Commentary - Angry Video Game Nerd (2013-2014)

So whenever there was something like that, I thought, why don't we just take a bunch of short episodes and throw it all into one thing, kind of like with How the Nerd Stole Christmas, which was one of my favorite of the Nerd Christmas specials, because it tackled a bunch of games really fast. And it's like, does it always have to be this long, detailed critique? Sometimes I just want it to be something short and funny, something concise and to the point.
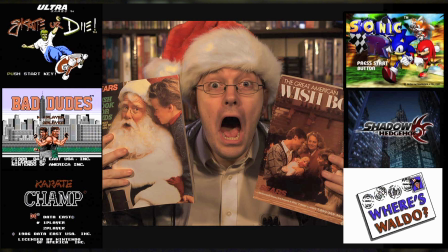772s
So we did that, and it was just self-explanatory, just a bunch of basic game reviews, and it was answering some of the requests.
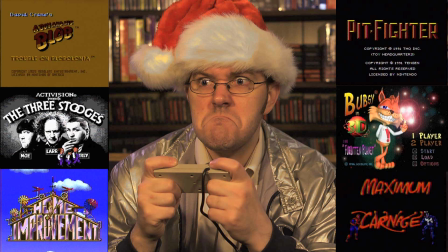780s
So it really was like a Christmas gift. It was like, this was the fans' wish list.
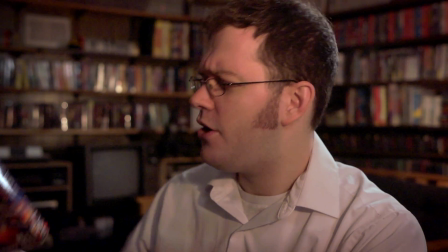785s
So I think it was a perfect idea. The next one, the first episode of 2014, was Big Rigs. Big Rigs was a game I always wanted to do for a long time, but there was one problem. It was a PC game. So Mike and I, like I already talked about, we had to figure out a way to record PC games,
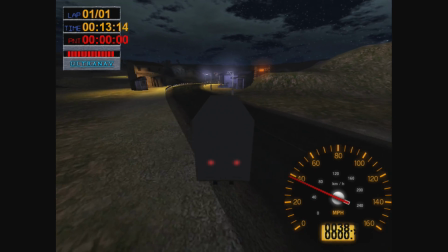805s
and that was the reason why we were never able to get to it for so long. And then since we went out of our way to figure out all the technical issues with the AVGN Games one, now we finally were ready to to do it. We were like, okay, we got it figured out. It was still a huge pain. Actually, I remember I tried to record Big Rigs on my Mac many years ago on a program called Parallels, which runs Windows on a Mac, and I tried it, and it didn't really. It actually was, the game would run, but it was very glitchy, like extremely glitchy. The truck would leave like a trail, and the game itself is already glitchy, so it was even more glitchy, if you could believe it.
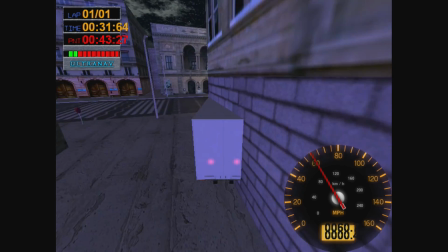849s
Besides the technical hurdles, Big Rigs was another one that for a while I wasn't sure how I was going to do it.
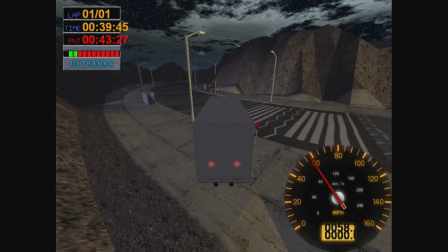856s
I always thought maybe it could just be a James and Mike video. Actually, when Mike was doing his glitch series, just doing a bunch of glitches in games, we thought maybe Big Rigs could be like the last episode of that, because it was like the most glitchiest game of all time. But then eventually I decided, what, this will work as a nerd episode.
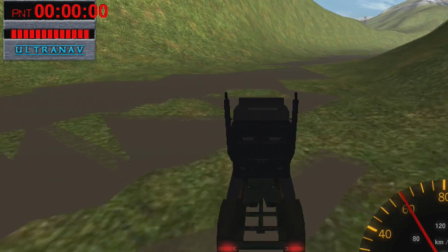877s
I see the reason I wasn't sure before, because the game is so bad. It's like, how do you even critique it?
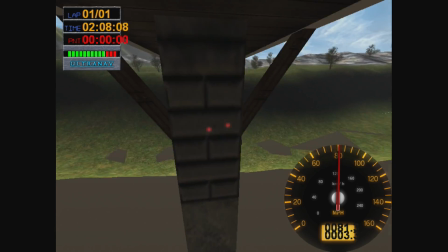884s
It's like,
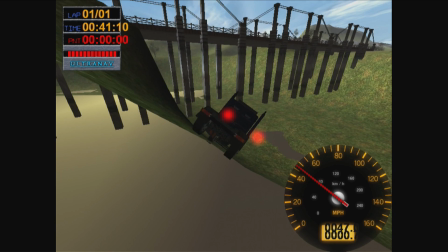887s
it's by far the worst game that the nerd has ever reviewed, if you count it as a game, because I mean, you can't you can't lose.
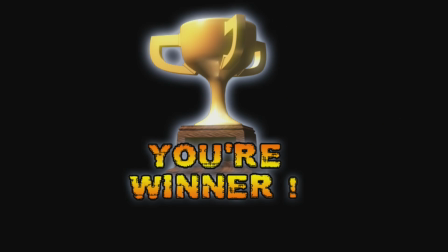896s
It's just it's shocking. Still, it's hard to believe, how did that game go so wrong?
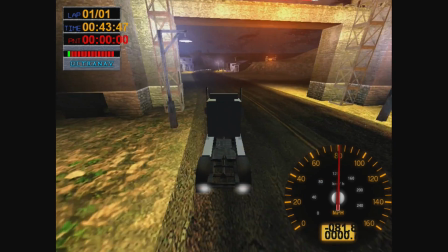903s
That made it perfect, but it was kind of hard to figure out, how do I critique what is so obvious already.
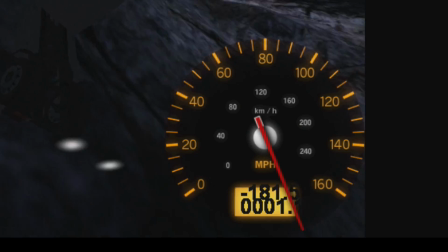911s
I tried to make the video just basic, just how you would normally react to it while you're playing.
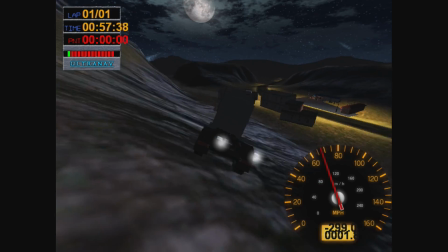917s
So I would improv a lot in that video and just kind of react to what's happening on screen and just let it
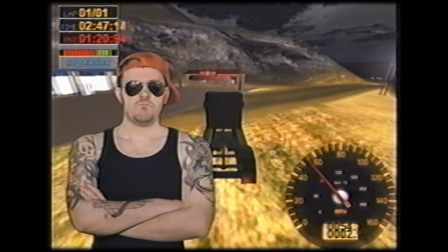926s
be what it is. The most fun part of the video, obviously, was the commercial.
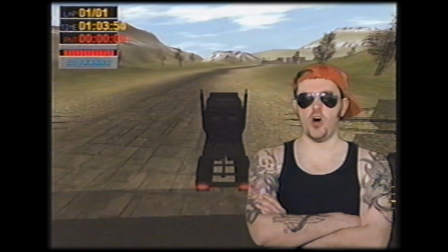932s
It was really fun to do that. I even copied it onto VHS just so that it would look like it was taped off TV, a long time ago. Although it was kind of odd, because Big Rigs isn't that old of a game. It was from, I almost forget already, I think it was 2003. And I was trying to figure out, should it be widescreen or should it just be, in, square 4:3? So, it could have been either, because it was sort of in that era of technology where it could have gone either way.
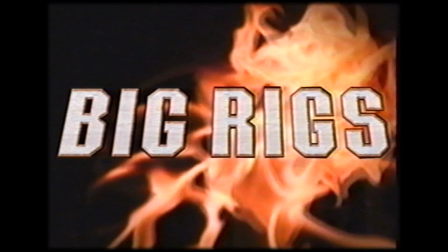965s
But I decided to make it more old school, because that's how we, remember a lot of those classic game commercials.
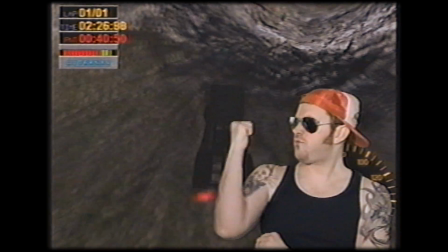972s
And the character was very fun to play. It was probably the first time in a while when I got to play somebody who isn't really the nerd.
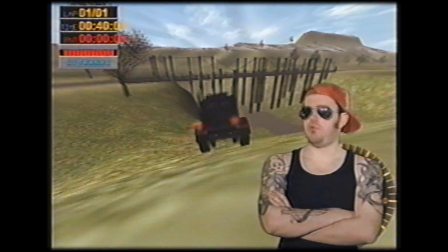979s
I mean, it is, but it isn't. It's just a new, I call him Mr. Riggs. I just feel like I would like to bring that character back again.
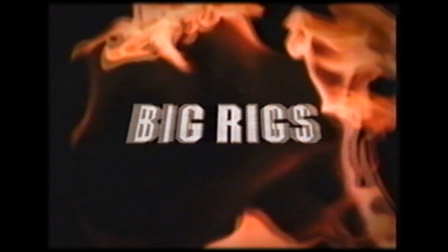987s
He was really fun to play. And the tattoos, my wife drew them all on my arms with markers.
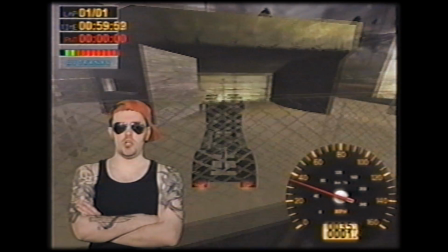994s
They're not real.